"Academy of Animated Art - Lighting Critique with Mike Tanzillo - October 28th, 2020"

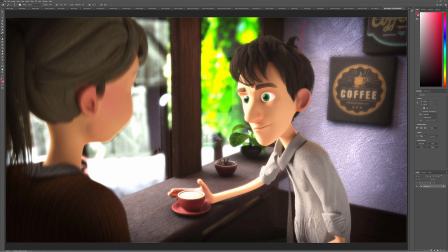(24:45)
Yeah, it would just be like dark there, like pretty much what you have, but make this brighter and then fading off as we go that way. And then like looking at this, so this is super bright on the screen left side,
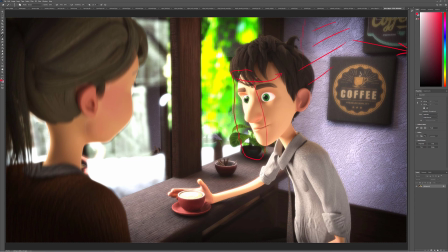(25:02)
and you want to create more fall off there because it's almost like a hard line between where there's key light and where there isn't. His screen right eye we don't really get any kind of shadow in here, so it's just kind of glowy and floaty. And then just like there's just too much fill on him here, so because we really want this to wrap around.
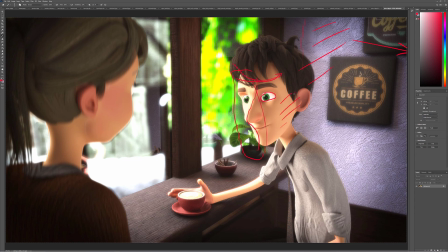(25:21)
Like, you see how bright this is? And then watch out, there's a weird hard edge there, and his ears now looking a little bit red. Okay. And then we may need, like, I was seeing this too from Ashley's, like, we may need to increase the value of this tabletop because, like, if his hand's getting that much light, like, we'd be seeing a lot more there.
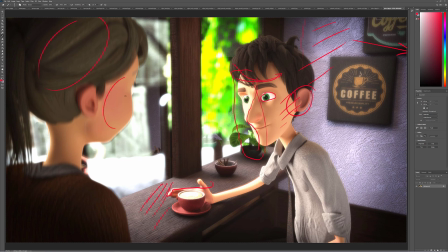(25:40)
And then same thing with her hair's looking a little bit green, her skin's looking a little bit too orange, so try and balance those out. And for the final image,
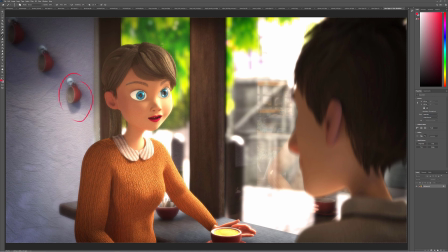(25:50)
yeah, the shadows on these cups are very odd to me because they should be, like, big and long and soft this way. But for some reason they're directly under it, which implies there's light coming directly from overhead.
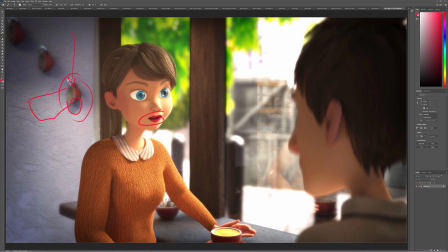(26:02)
Yeah, and then for her, like, her lips are saturated, her eyes are they look nice, but the blue's a little bit too much. And then we're kind of just missing shadow down here too. So, oh, and then outside, I guess that's reflection of the inside.
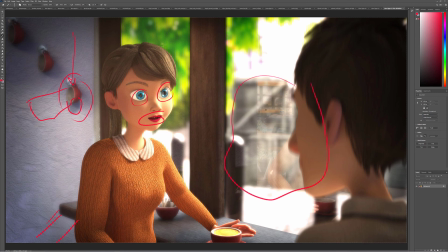(26:20)
I'm seeing a lot of, like, sharp shapes in there. It's very, and just be on the lookout for that. So this is what I would do if I was you. I would take another stab at this.
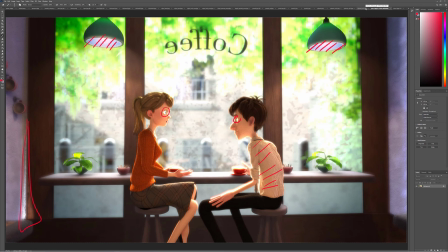(26:30)
And the biggest thing that I would do two things. Number one, I would try lighting the outside if you're doing a daylight with just two lights. Just like one spotlight shining down to simulate the sunlight. So just like one spotlight coming in this way or something.
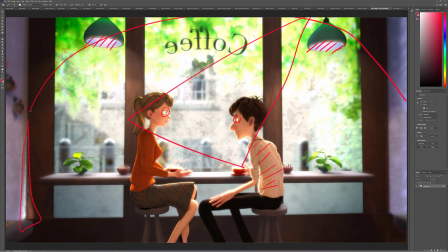(26:47)
And then an overall dome light, right? So let's start with that. And then for the interior, I would just do one single, either, if you're an Arnold, either portal light or area light that is kind of the shape of this big window, just shining in,
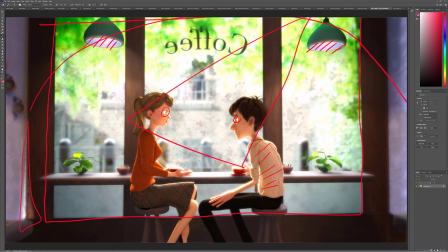(27:07)
just to see what we get. You can make it smaller if that looks terrible, but, like, let's just try it with those three lights and see where that gets us. All right, that is it for today. If you all have any questions, please let me know, and I look forward to seeing what you got tomorrow. All right, talk to you later, everybody.